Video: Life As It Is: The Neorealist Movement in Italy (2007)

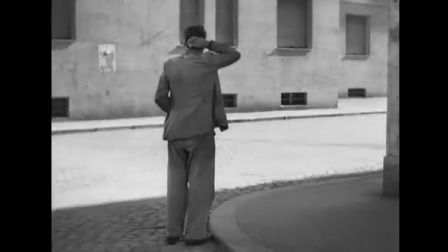[11:58]
But that kind of action orientation was simply not there in neorealism. And they pared things down to the bare minimum, to the bare essentials.
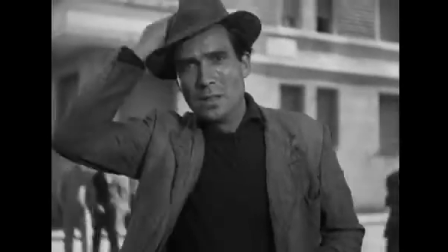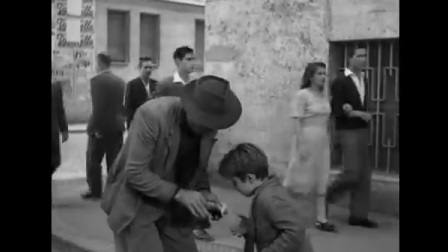[12:11]
There was a strong hard core of very noble, very idealistic filmmakers, for example Giuseppe De Santis,
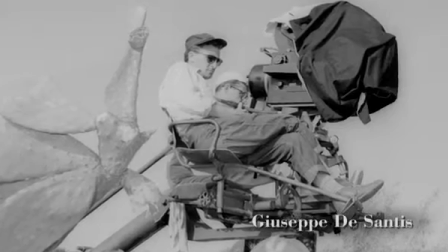[12:19]
who were genuinely involved in bringing stories of the Italian working class and the exploitation of the Italian working class of two audiences,
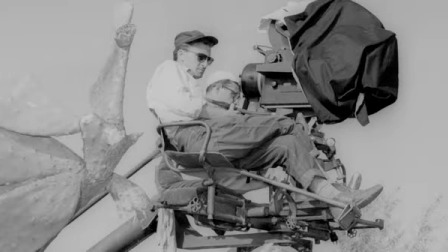[12:27]
but on the other hand, among these other filmmakers were more light-hearted filmmakers whose films, if you like, went in a different direction in achieving a balance or trying to achieve a balance between a neorealist visual aesthetic, and stories which were not necessarily miserable, for want of a better word, or stories which were not necessarily bleak or existentialist, but which were more lighthearted.
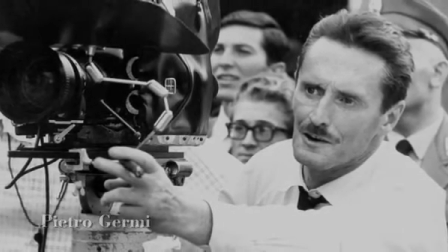[12:50]
One thinks, for example, of Pietro Jeremy, some of whose films merged near-realism with elements of film noir,
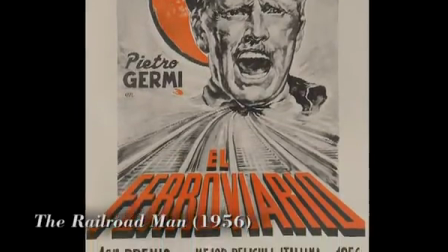[12:57]
and they're quite action-oriented and dramatic in a rather genre-based sense.
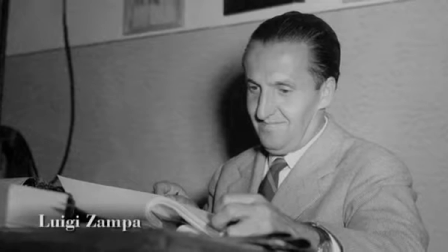[13:01]
But one thinks also, especially, I think, of Luigi Zampa in films like Vivere and Pacce, To Live in Peace in 1946,
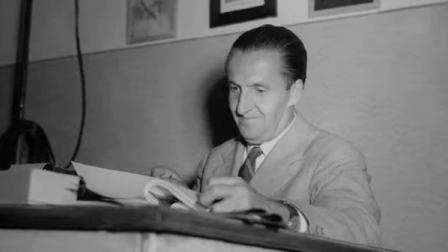[13:08]
which was criticized at the time by many on the left because it merged a near-realist visual style with what was essentially a light-hearted comedy. Certain Italian-nearist filmmakers had strong and lasting collaborative roles with certain writers.
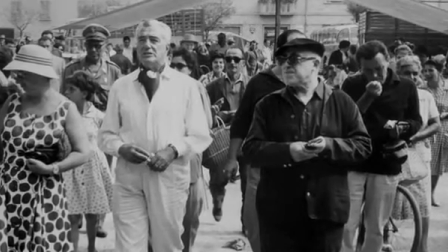[13:25]
The closest and the most long-lasting of these relationships is certainly that between the director,
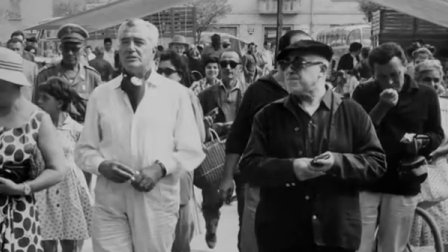[13:30]
Vittorio De Sica, and the writer, Cesare Zavattini, which lasted for over 20 years. While the role of the screenwriter was important, there was never anything very literary about Italian neorealist filmmaking or its origins. For the most part, Italian neorealist films derived from screenplays or very, very, very loose adaptations of pre-existing works of literature. This is certainly the case with Bicycle Thieves,
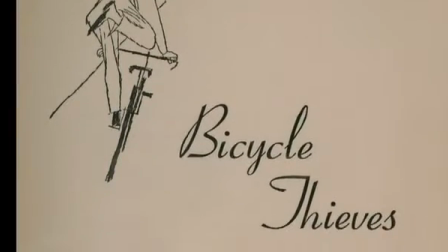[13:58]
which in its most original form was an adaptation in a very loose sense of a novel by
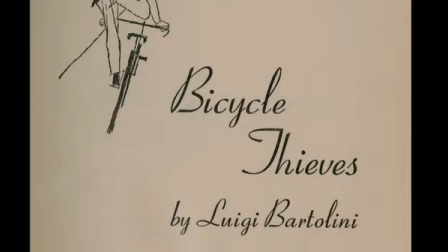[14:06]
Luigi Bartolini published in 1946 which had to do with an out-of-work painter who gains a job posting bills but which led to a very different narrative
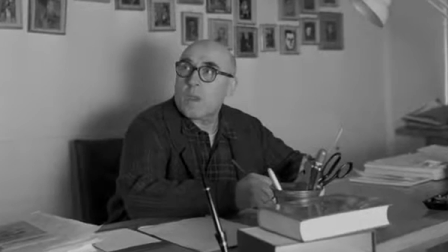[14:17]
conclusion which Zavattini borrowed and adapted.
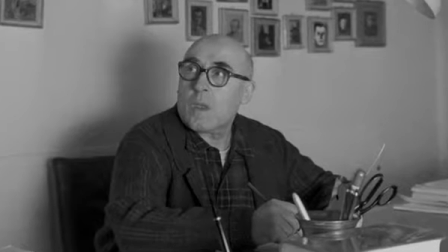[14:23]
One of the ways that Italian near-realist filmmakers sought to bring reality closer to audiences was by overturning the star system which had been traditionally central to Italian commercial filmmaking as it was of course to Hollywood cinema and which in Italian history was referred to under the term divismo which was the term used to describe Italy's star system particularly in the silent era when it was a major film producing nation and one of the strategies which was employed by filmmakers for example by Rossellini in making Rome open city was
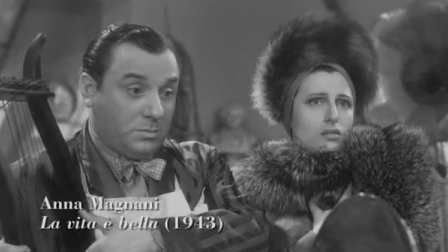[14:57]
to cast recognized stars who had a popular appeal, for example, Anna Magnani, and to cast them against type.
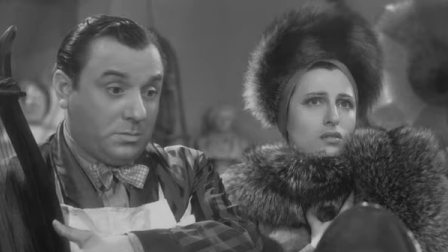[15:05]
Anna Magnani, who was known for her work in La Revista, in light-hearted theater and reviews,
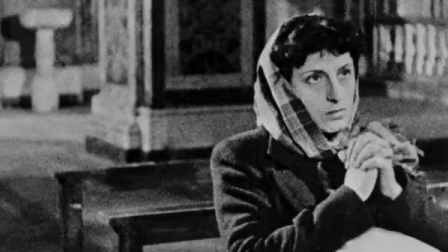[15:11]
was recast by Rossellini as the tragic heroine Pina,
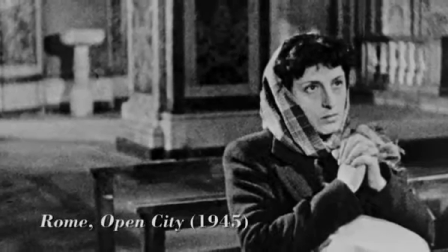[15:16]
which made the audience realize that they were not appreciating the star as a star,
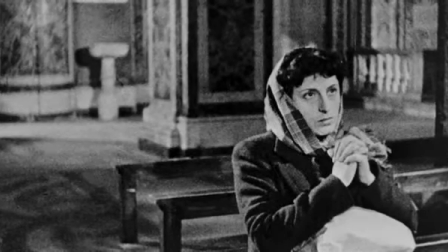[15:22]
but if you like, appreciating the star for his or her ability to represent the common man or the common woman in the street.
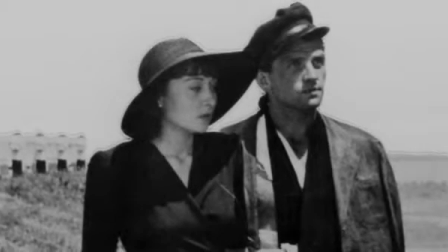[15:27]
It was the case also, I think, with Visconti's casting of Massimo Girotti in Ossessione in 1943,
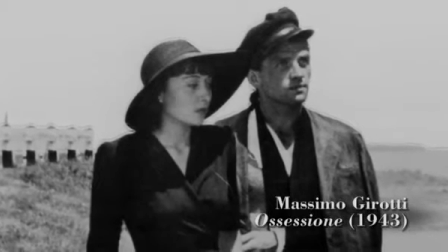[15:35]
and who had been previously known,
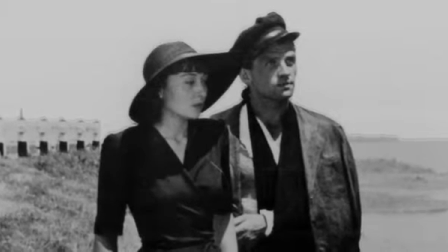[15:38]
for example, for playing a heroic Italian fighter pilot in Un Pilota Ritorna in 1942,
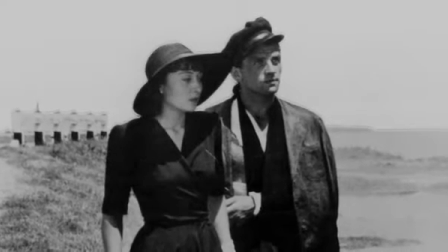[15:44]
so who was taken as a heroic Italian military man and recast as a thieving,
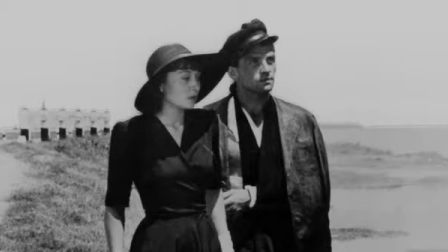[15:52]
adulterating murderer in Visconti's film.
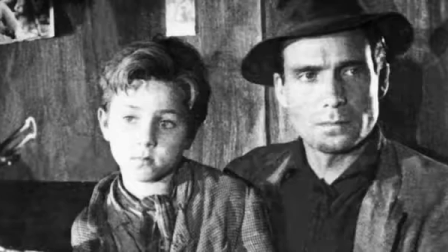[15:56]
And then another tendency which went alongside it was the tendency not to use stars at all,
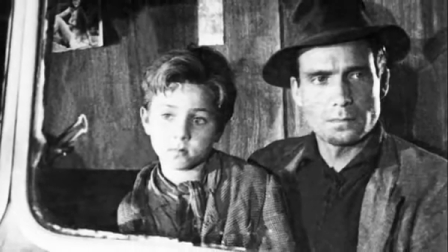[16:02]
not even to use trained performers, not to use actors, to use ordinary people plucked, if you like,
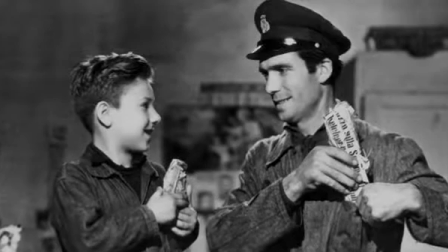[16:07]
from the street. This was the case with the casting of Lamberto Maggiurani in the
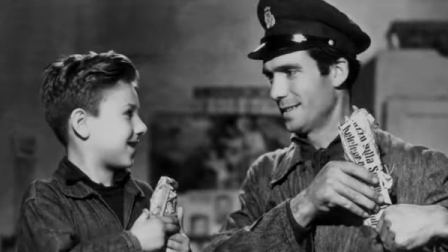[16:13]
role of Antonio and Enzo Staola in the role of Bruno,
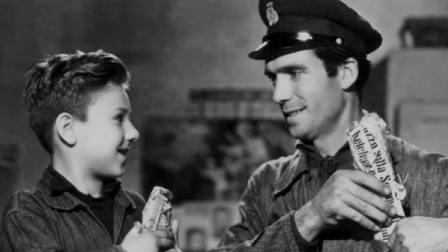[16:18]
the little boy, in Bicycle Thieves, whom De Sica cast because of their typical qualities,
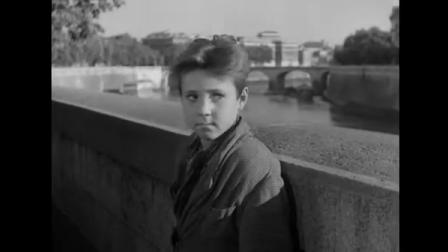[16:25]
as well as their, as he saw it, their expressive qualities and their ability to elicit the emotion and the sympathy of the viewer.
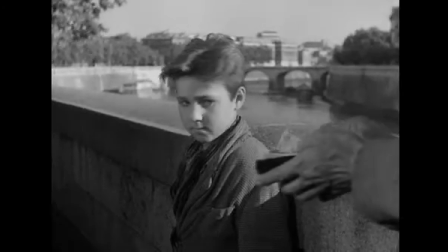[16:33]
But not, of course, for any glamour that they had, not, of course, for any particular connotations that they carried.
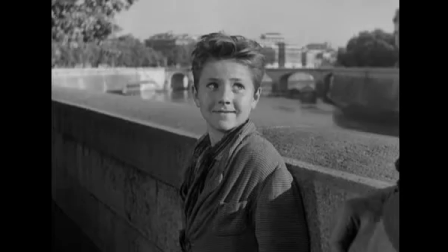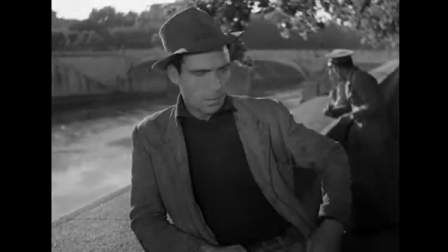[16:47]
De Sica liked to talk about the untrained actor as a blank canvas or as something that could be moulded at will.
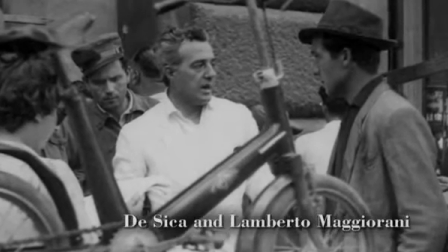[16:54]
And he spoke often about the satisfaction that he gained, in a creative sense, from working with non-actors.
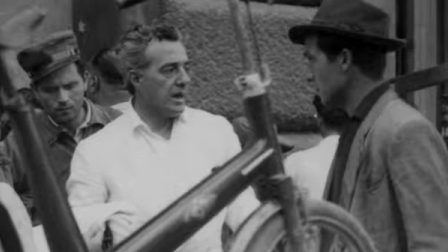[17:02]
Because unlike professional actors, you would have to try and get a professional actor to forget who he was, to leave aside their stardom.
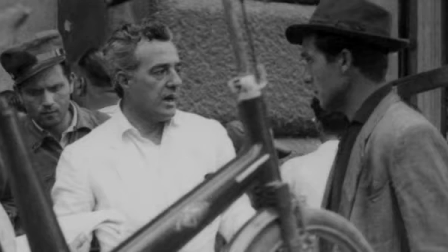[17:09]
These non-actors came to him with a ready-made humility, if you like, and no pretension whatsoever. And that spoke directly to the subject matter and to the thematic meaning he was trying to achieve.
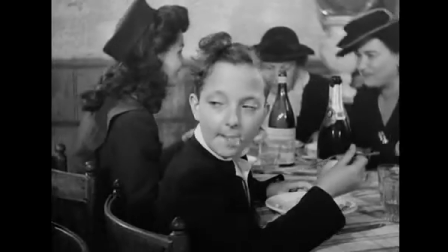[17:18]
It was a working against stardom and a working against glamour, which was central to the neorealists' approach to performance.
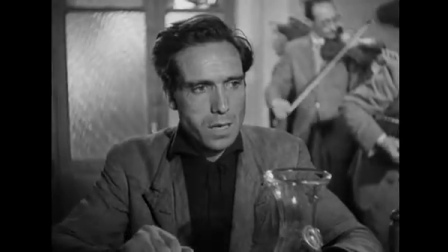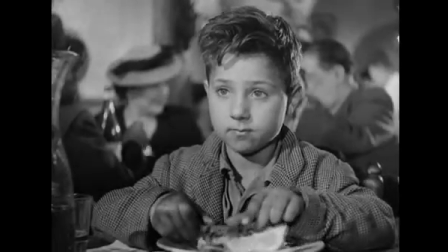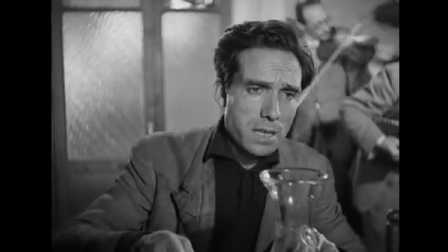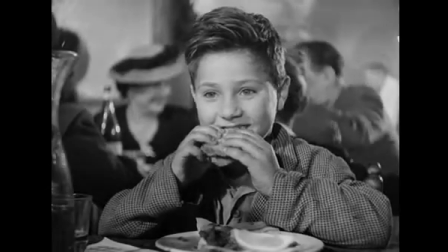[17:41]
The stylistic characteristics of what we call neorealism are, I think, readily identifiable, though there's a lot of debate about just how many films really fit the bill. But certainly among the most important stylistic characteristics, I would say, are a certain approach to visual representation.
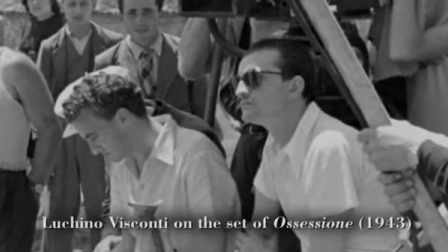[18:03]
The most appropriate subject for representation is the real world, often outside, outdoors, out of the studio,
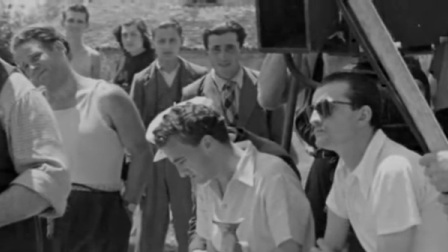[18:10]
rather than any recreated world in studio, rather than any world of luxurious mise-en-scene, rich settings,
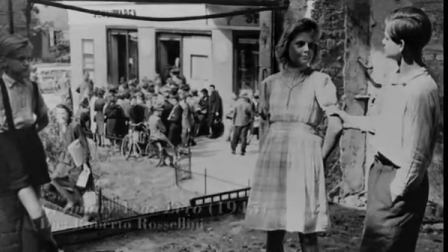[18:18]
rich decor, rich costumes, things which for the most part are left by the wayside by the Italian neo-realists in a very deliberate way.
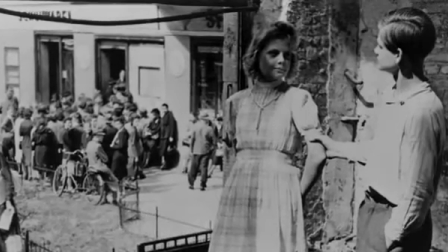[18:25]
The setting of the city is central to an understanding of Italian neo-realist filmmaking. One of the things that the neo-realist filmmakers were able to capitalize on was the sheer social energy and excitement and density of the Italian city,
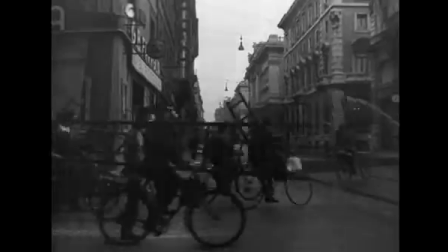[18:42]
which was like no other. Italian cities, if you think about it, especially being so ancient, are tremendously complex spaces,
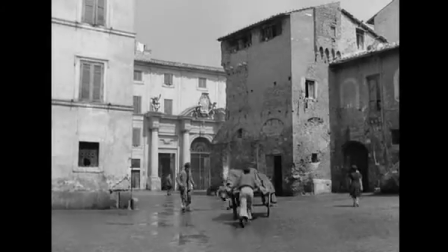[18:50]
full of piazzas, narrow laneways, monumental structures, crumbling walls.
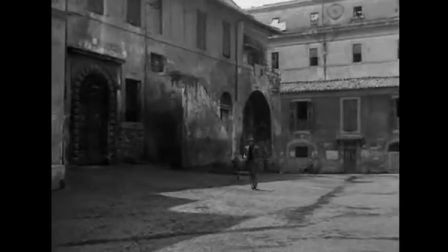[18:57]
So they're very, very complex and rich environments,
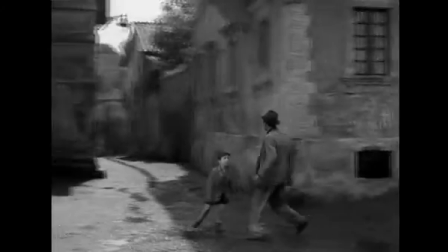[19:01]
which of course makes them perfect for the camera, because they're so full of visual interest. But not only are they of interest physically in terms of their architecture and their structure, but they're socially rich.
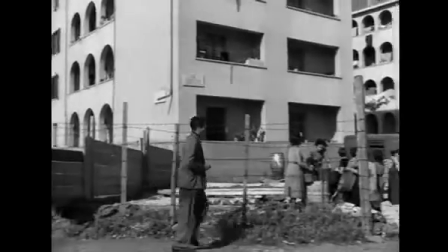[19:12]
So these were very lived in spaces. So much life was lived outdoors in the Mediterranean climate.
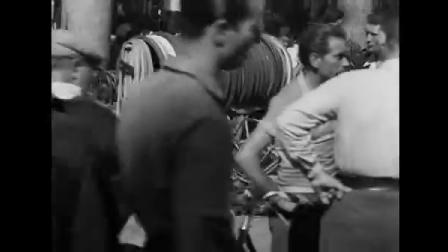[19:18]
The interaction of families, of businessmen, of street traders and others on the streets.
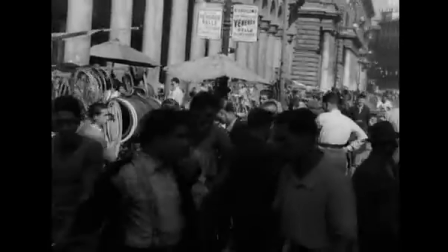[19:24]
One thinks of, in Bicycle Thieves, the Porta Portese market, the very famous flea market.
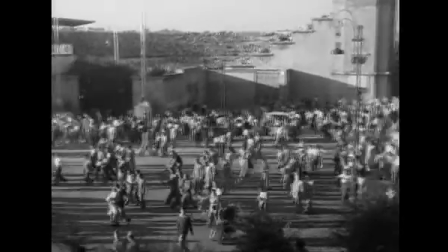[19:30]
One thinks of the huge crowds swarming out towards the end of the film, from the football stadium at the end of a game.
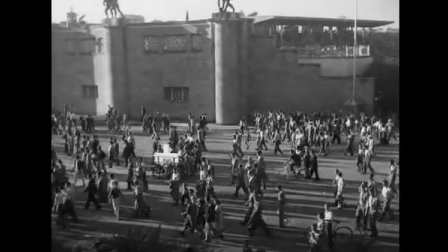[19:36]
The flow of life. And it's certainly the case that the neorealists, and none more so than De Sica,
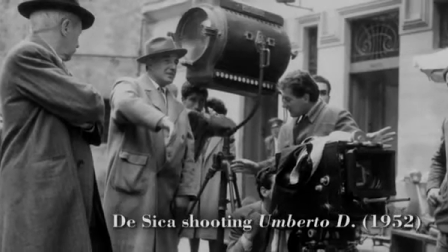[19:43]
deliberately used ordinary, everyday locations which did not have any touristic meaning.
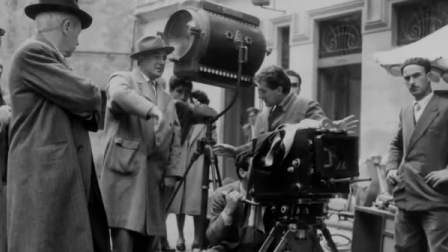[19:49]
They weren't recognizable from a picture postcard. One doesn't generally see the great architectural landmarks of Rome, be it the Colosseum or the great heroic arches built by the Romans.
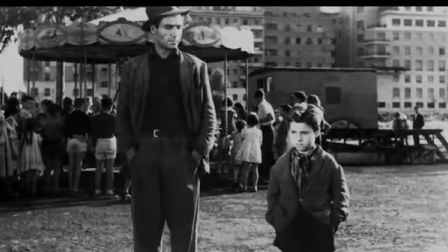[20:02]
There was a deliberate effort to use humble locations.